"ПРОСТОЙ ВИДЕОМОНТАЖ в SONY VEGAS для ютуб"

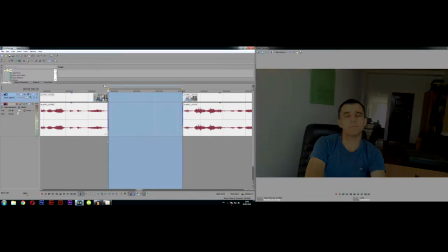[16:41]
Удаляем.
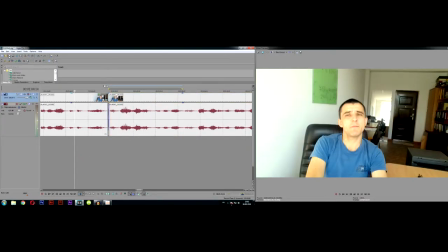[16:46] Попея, а дальше будет...
Отлично.
Попея, а дальше...
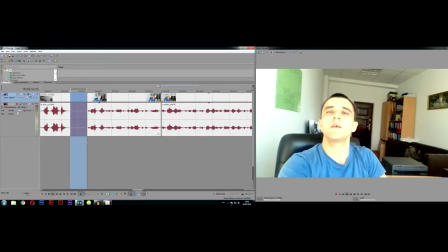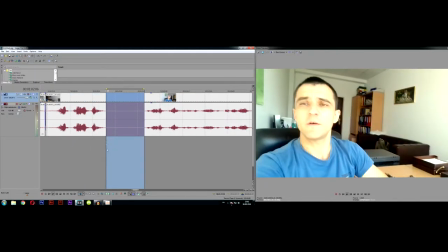Не люблю я делать подрезку в тот момент, когда перемещается объект в кадре. Получается очень резко. Ну, попробуем, по крайней мере.
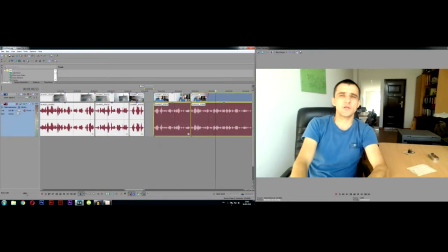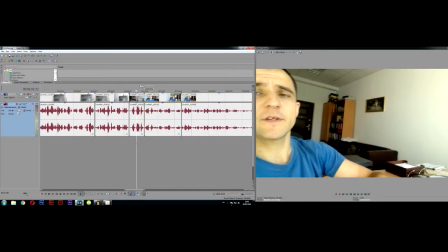[17:16] На этом и закончилась моя не... На этом и закончилась.
Ну, звук более-менее. Изображение, конечно, картинка подтормаживает.
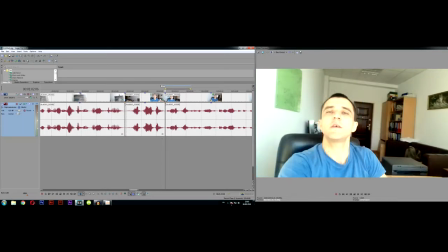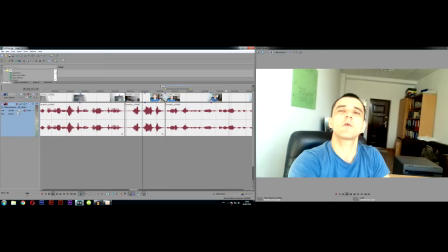[17:30] На этом и закончилась моя небольшая эпопея. А дальше будет что?
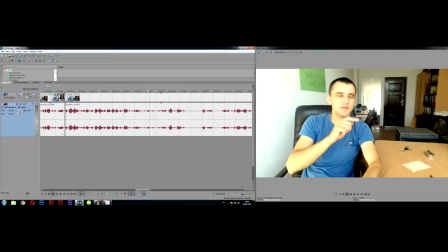[17:34] Дальше мы дождемся, когда этот участник, который победил, он оплатит цену квартиры.
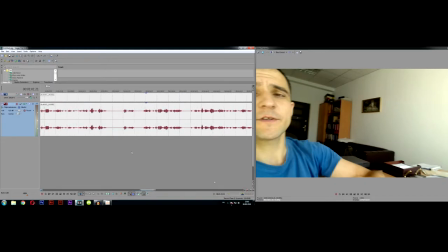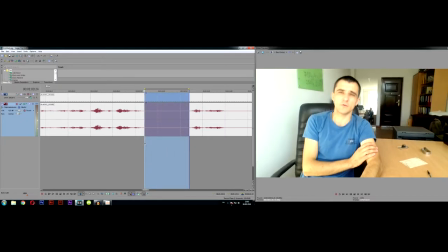[17:47]
Снова вздох. Удаляем.
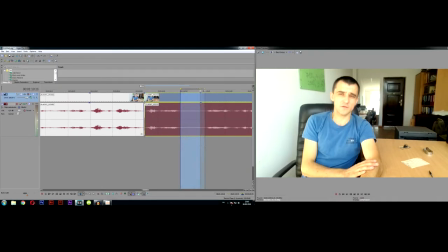Какой-то непонятный звук.
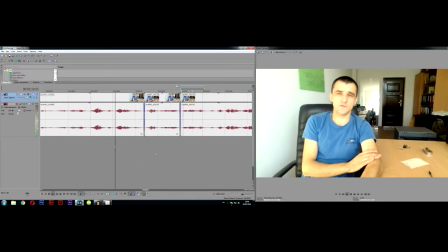[18:04]
Прослушиваем.
Цену квартиры. Цену. Цену квартиры.
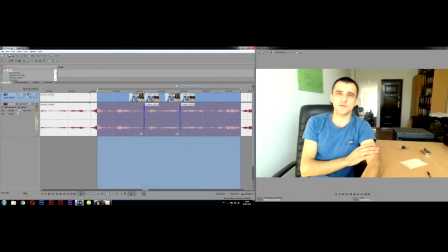[18:09] Цену. Платит цену квартиры. Цену ту, которую он...
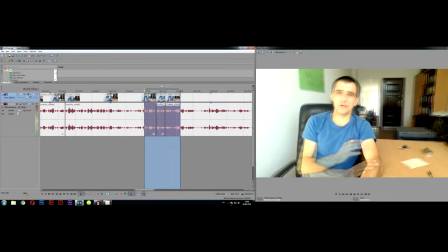[18:16] цену квартиры, цену...
Что-то мне не нравится, как цену повторяется.
Ну, вроде смысл, который победил, он оплатит цену квартиры, цену ту, которую он сам предложил.
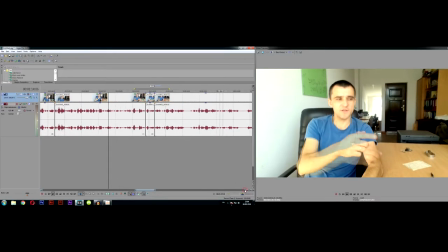[18:26] И после этого всем участникам, которые участвовали, вернется...
Так, слышен снова вздох.
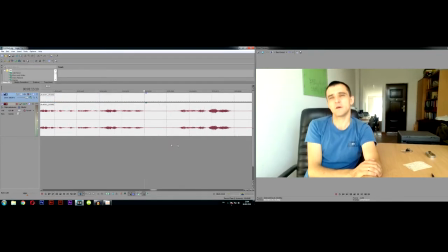Вернется...
Ну, здесь лучше удалим. Все равно наш Сергей не двигается сейчас в кадре, и это будет нормально смотреться.
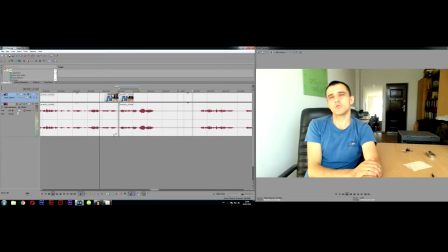[18:55] Вернется первый взнос, как я уже говорил.
Очень большая пауза, по-любому удаляем.
Как я уже говорил, как я уже...
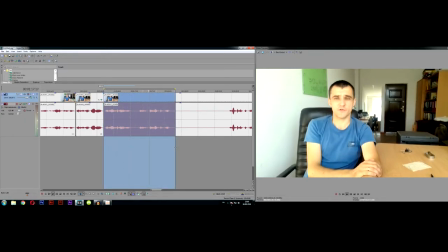[19:14] Как я уже... Первый взнос, как я уже говорил, это будет первый взнос, как я уже говорил, это будет...
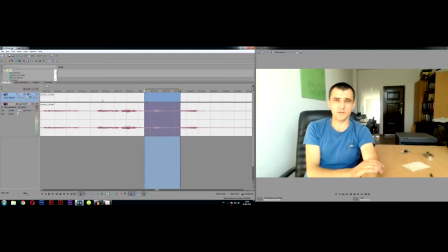[19:25]
Вот внутри слов звуки удара я не люблю удалять, получается очень грубо и резко.
Фактически мы...
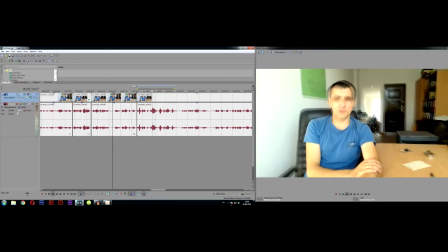[19:43] Я уже говорил, это будет... Фактически мы потеряем 2% или 160 гривен.
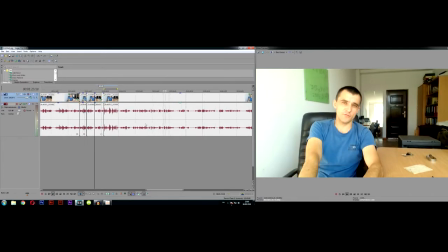[19:48] Значит, мы встретимся с нашим инвестором, попьем кофе, скажем, что в принципе идея была хорошая, и мы потерпели поражение, но в денежном эквиваленте оно, конечно же, не большое по сравнению с теми доходами, которые были. А сейчас нам просто и банально осталось ждать. С вами был Сергей Гартингер.
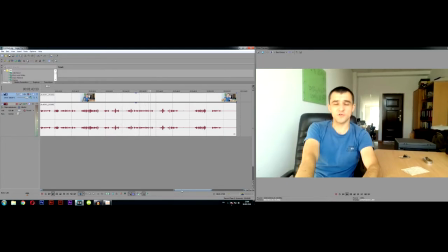[20:07] Учитесь зарабатывать деньги, ищите свои инвестиционные стратегии, побеждайте, иногда проигрывайте, но умейте достойно проиграть. До встречи на моем канале.
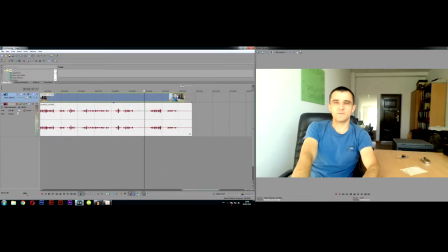[20:21]
Тут уже таких страшных звуков нету, как в начале. Разогрелся под конец видео.
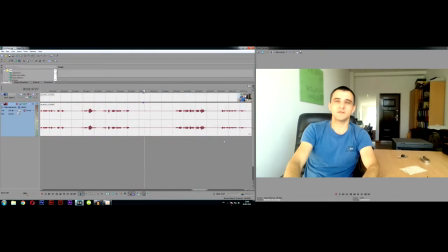[20:29]
Ну, вот эта пауза мне не понравилась.
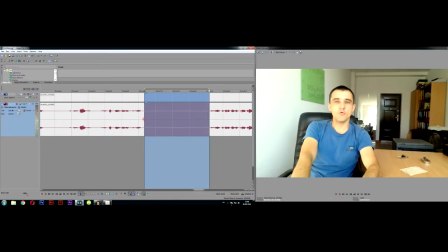[20:40]
Слышен и вздох еще здесь, паразитные всякие звуки.
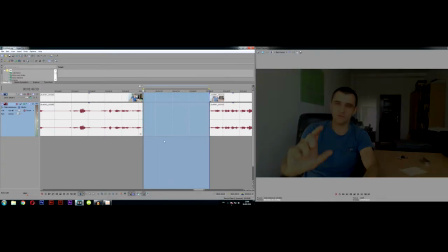[20:46]
Удаляем.